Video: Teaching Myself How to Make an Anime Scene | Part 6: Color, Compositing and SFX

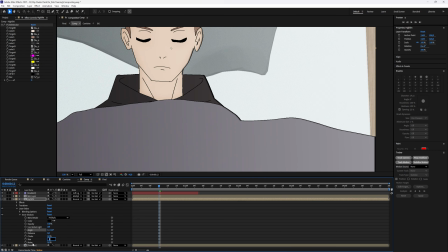(15:59)
Like this. So now this looks a bit like it's from this one side. Let me try this on 10%, yeah.
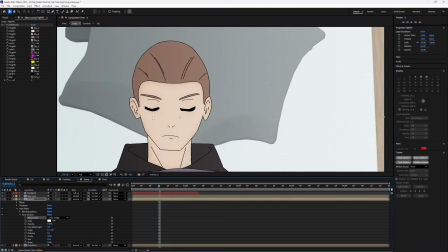(16:06)
Yeah, right. And I hear this should work, but it doesn't work really for me.
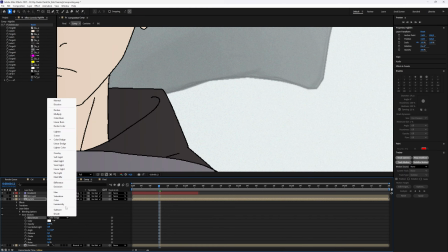(16:13)
Why doesn't it work? Color dodge, white color. I'm doing something wrong.
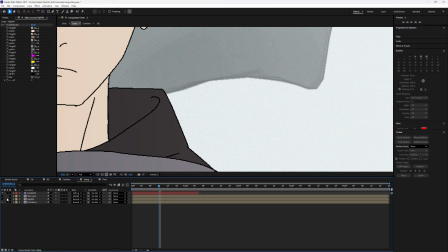(16:18)
I don't know what it is. It should work, but it's not working.
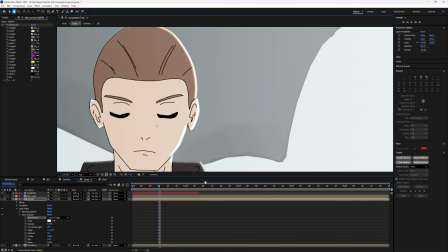(16:23)
Why don't I have an... Ah, yeah, that's at least kind of working.
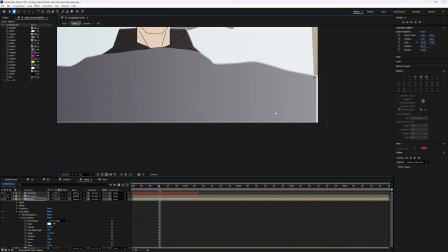(16:29)
And let me get rid of it here.
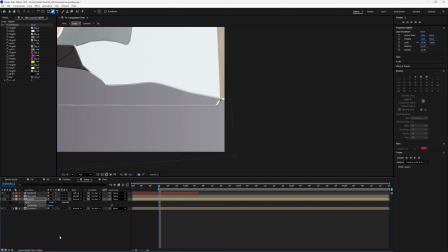(16:35)
Mask, subtract. Oh crap, no. That's also not what I wanted.
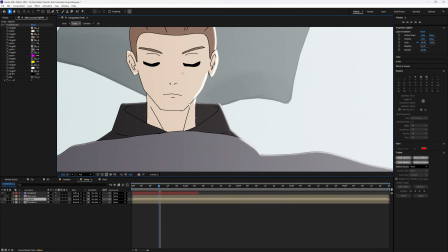(16:40)
And second thought, it's not even visible, so it doesn't matter. But let's just make it just slightly visible.
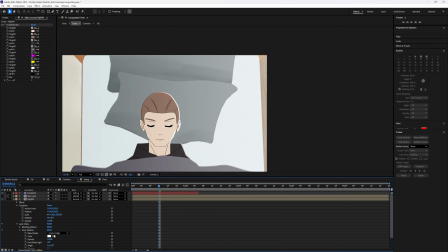(16:51)
15%. Oh wait, if I'm doing this here in normal mode, maybe that works better.
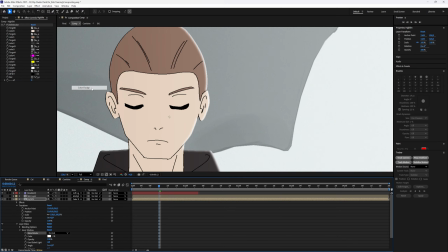(16:59)
And here in color dodge, where is it? There? Does this even make a difference?
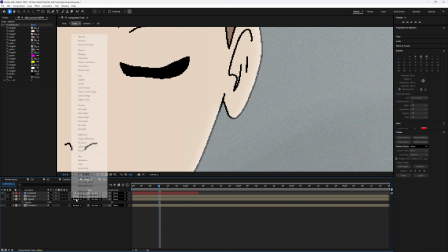(17:03)
Wait, maybe only if I, you know, reduce the brightness. Not really, but let's just keep it this way.
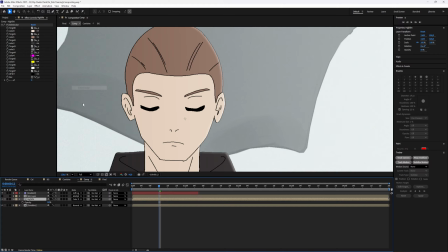(17:10)
On screen maybe. No. Alright. Like this maybe, you know.
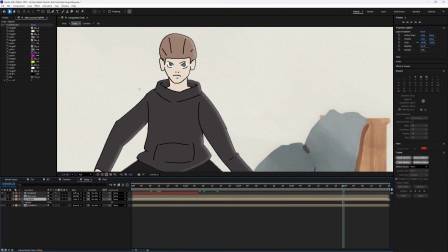(17:18)
But I've also have to, you know, this goes only until here.
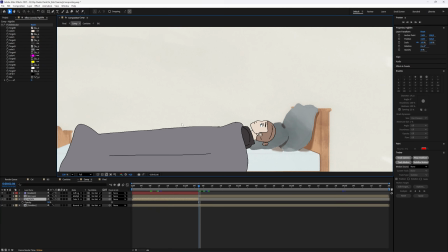(17:23)
And I want to do something, at least also for this first bit, about the line art.
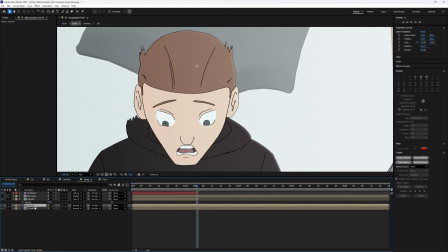(17:32)
And I'm gonna do this line art. So because I have, you know, if I'm only this, is everything visible? Oh, it's loading.
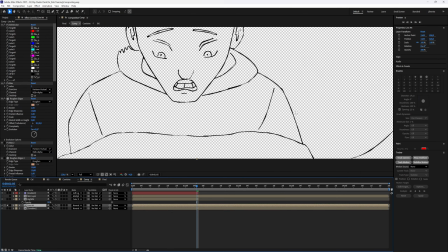(17:47)
Yes, you see, I have already a preset for like line art, you know, to make it look a bit different,
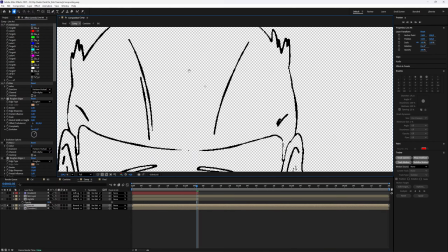(17:56)
you know, with a bit more line weight, similar to like how One Piece in Wano, similar to how One Piece in Wano had,
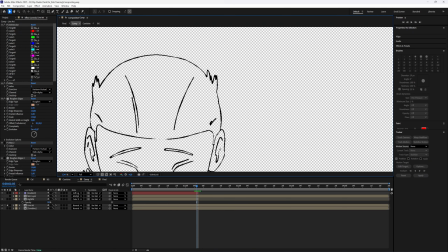(18:10)
you know, the line art look like, you know, it had like very heavy line weight variation, and I like this, so I'm gonna do this as well,
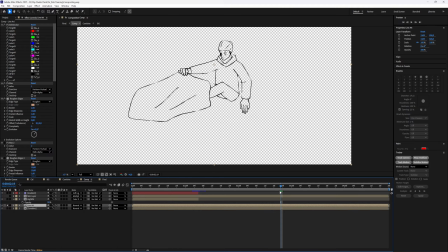(18:22)
but I don't know for the whole thing, or just,
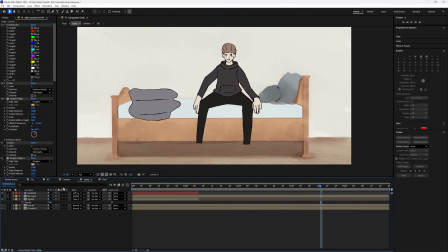(18:27)
you know, maybe for the whole thing, you know, why not?
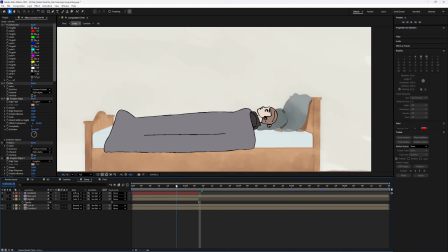(18:31)
And so now for here, so I think here we're like pretty much, well, there's one thing I could just do, one more thing,
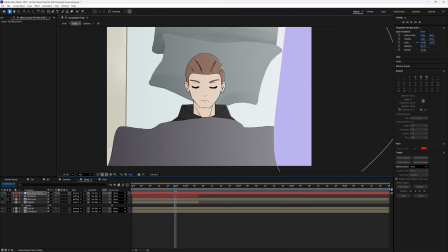(18:42)
and wait a minute, that is make here a stronger, you know,
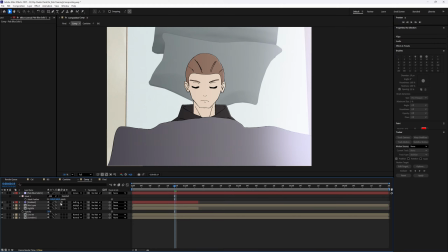(18:47)
like light source. Let's put it on screen, this should work, and reduce the opacity 25,
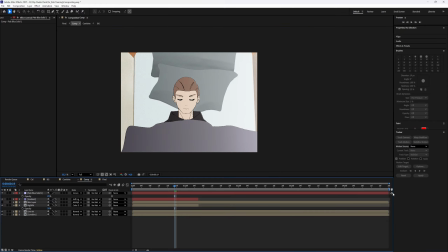(18:55)
maybe this works, yeah, why not, but also only until here.
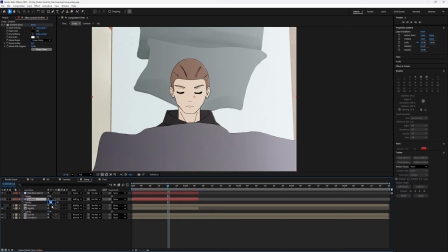(19:01)
Alright, and this gradient is too strong for me, so I'm gonna put it on 50. And now here, deactivate the skin layer. Oh, I want it activated.
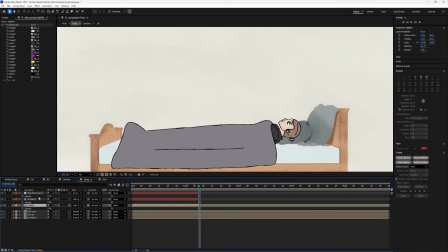(19:12)
And here, maybe let's make like for all the things that are only until here, let's make a cut one, you know, so I know, you know, it's a bit more organized.
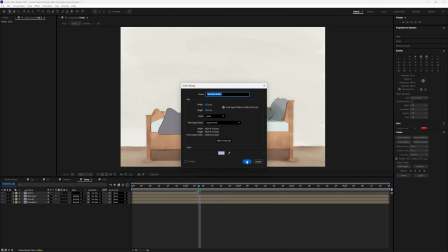(19:27)
Alright, and then here, let's make another gradient ramp.
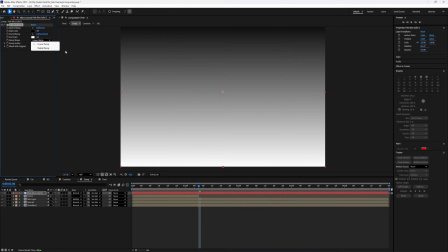(19:32)
However, I'm gonna do a radial ramp, you know, so it's a circle basically.
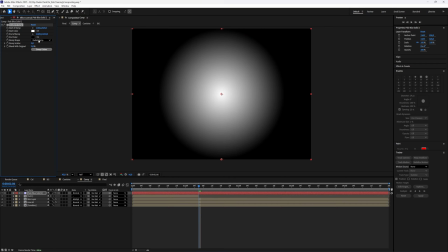(19:38)
And swap colors. Yes, I wanna have it like this.
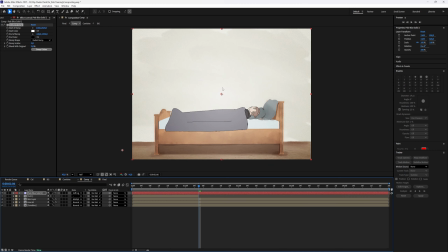(19:43)
And on soft light, but let's drop the opacity to 25%, so that is there's just, you know, this bit of light, if it makes sense.